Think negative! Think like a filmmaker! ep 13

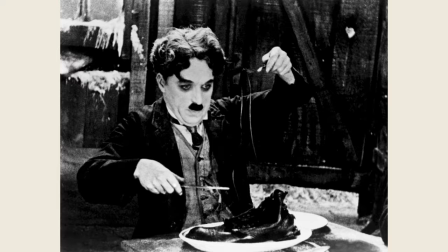4:08 You show hunger by eating. So, now you're ready for a tricky one.
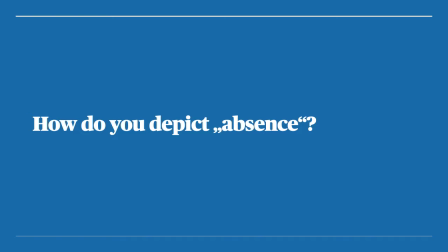4:15 How do you depict absence? Or let's put it that way, how do you show that something or someone is not there?
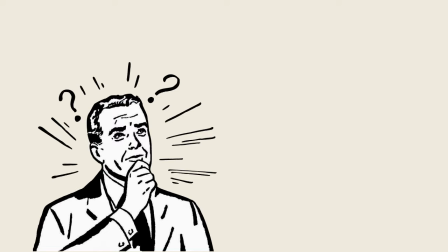4:26 Again, in our task to make the invisible visible, we have to do some analyzing. What does the word absence mean anyway? We use it to denote things that were supposed to be there but aren't.
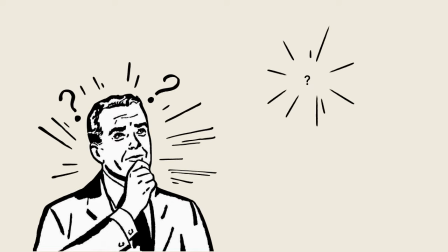4:42 For instance, somebody promised to show up but didn't. Somebody or something that was there just a moment ago and is now nowhere to be found. Somebody who is hiding from us, and so on.
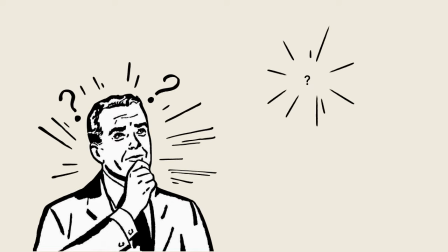4:56 So, What we have to depict is precisely this relation defined by our anticipation.
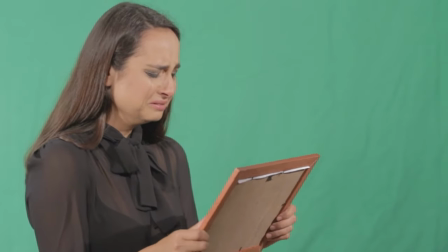5:06 This young lady misses her boyfriend,
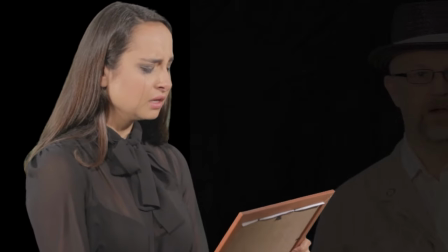5:09 who is present in this clip in the form of the picture she is holding in her hands,
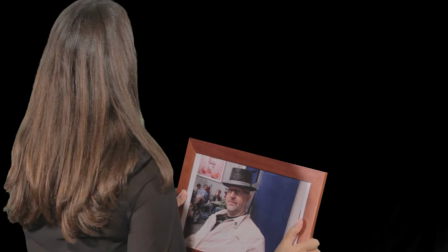5:15 or he might appear as some ghostly epiphany. The rule is simple. You have to show what's missing, or simply you show absence by presence.
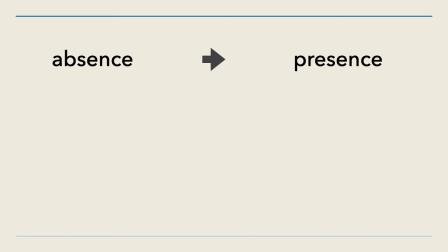5:27 Now, do you see the pattern? Absence through presence, thirst through drinking, hunger through eating.
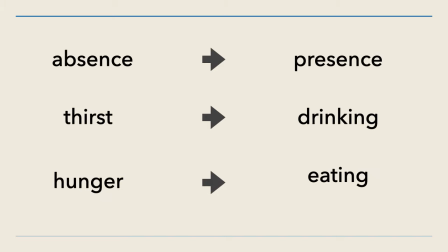5:38 It's almost as if we always have to show the opposite of what we want to depict. That's the reason we call this thinking negative. So is it always the opposite we need to show? What about something like love? Do we have to show hate?
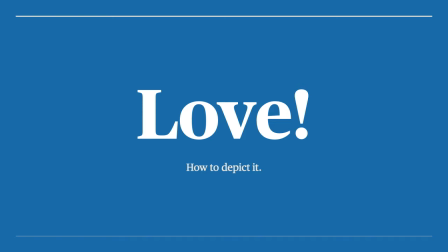5:57 Oh, well, make up your own mind watching the following clip.
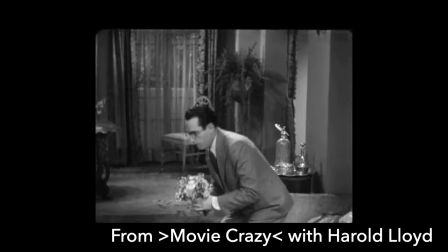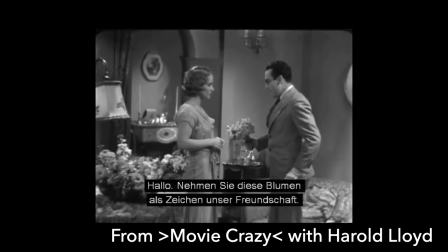6:12 Hello. I'd be very happy if you'd accept these as a token of our friendship.
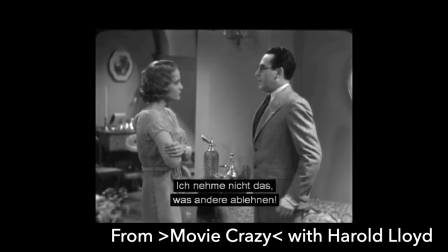6:21 I don't accept what other women refuse. Huh? What? I saw you buy them for that Spanish girl. Huh? And the way you looked at her, you sickly sap. How did I look at her? Oh, you're so mysterious. Yeah, you're a fine one to talk about being superior to women. Your career comes first, huh?
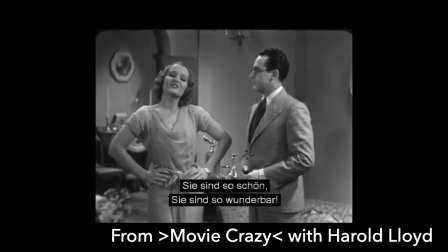6:38 Oh, you're so beautiful. You're so adorable. I didn't talk like that.
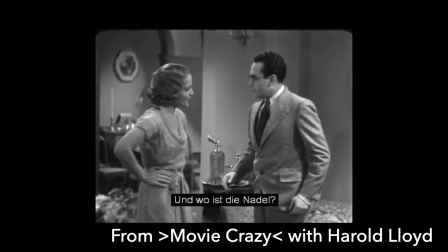6:43 Don't tell me how you talked. I heard you. And where is the pin? Don't feel for it because you haven't got it. You saw me give it to her? Yes, I saw you give it to her. Well, what can I say?
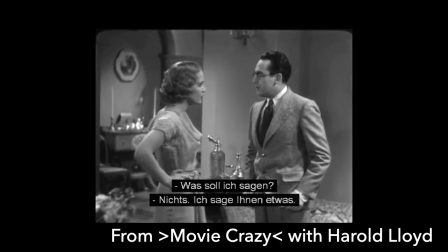6:56 Nothing, as usual. But I've got something to say. I'm here to tell you I never disliked a man so much in my life.
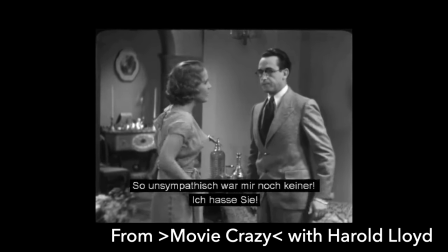7:01 I simply hate you. And now get out of here and take all this stuff with you.
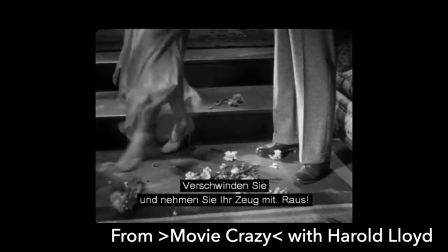7:06 Go on, get out.
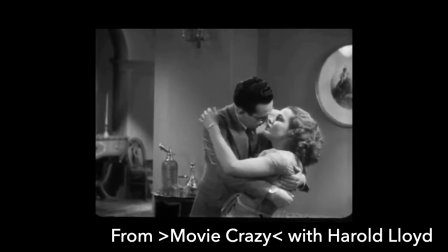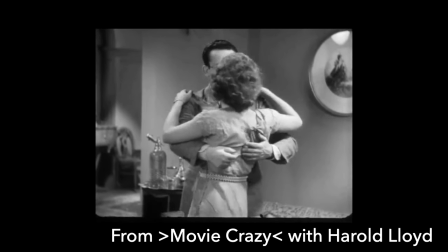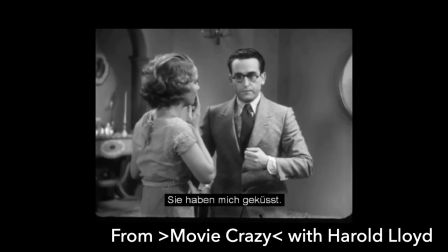7:17 What? You kissed me.
Oh my God, what just happened? How did that come about? Well, you see, when we have to depict love, we have to show what's at stake.
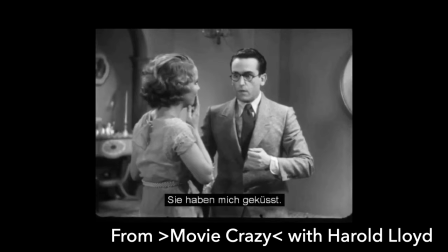7:36 Love is always connected to emotions like jealousy, fear of loss, fear of rejection. It's always connected to some sort of danger, and we have to show that.
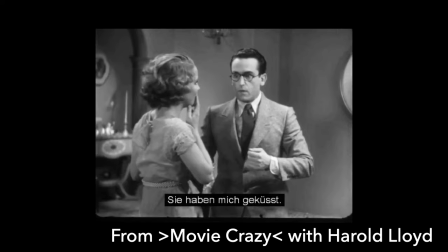7:54 And this concludes our episode for today. So the next time you watch a movie, ask yourself,
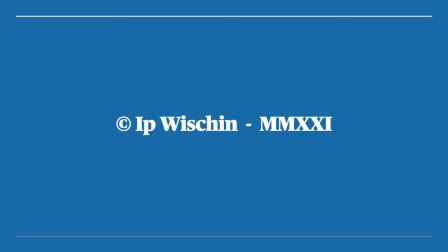8:03 what is it that the filmmaker wanted to portray? And then ask yourself, what is the application of the think negative technique in this case?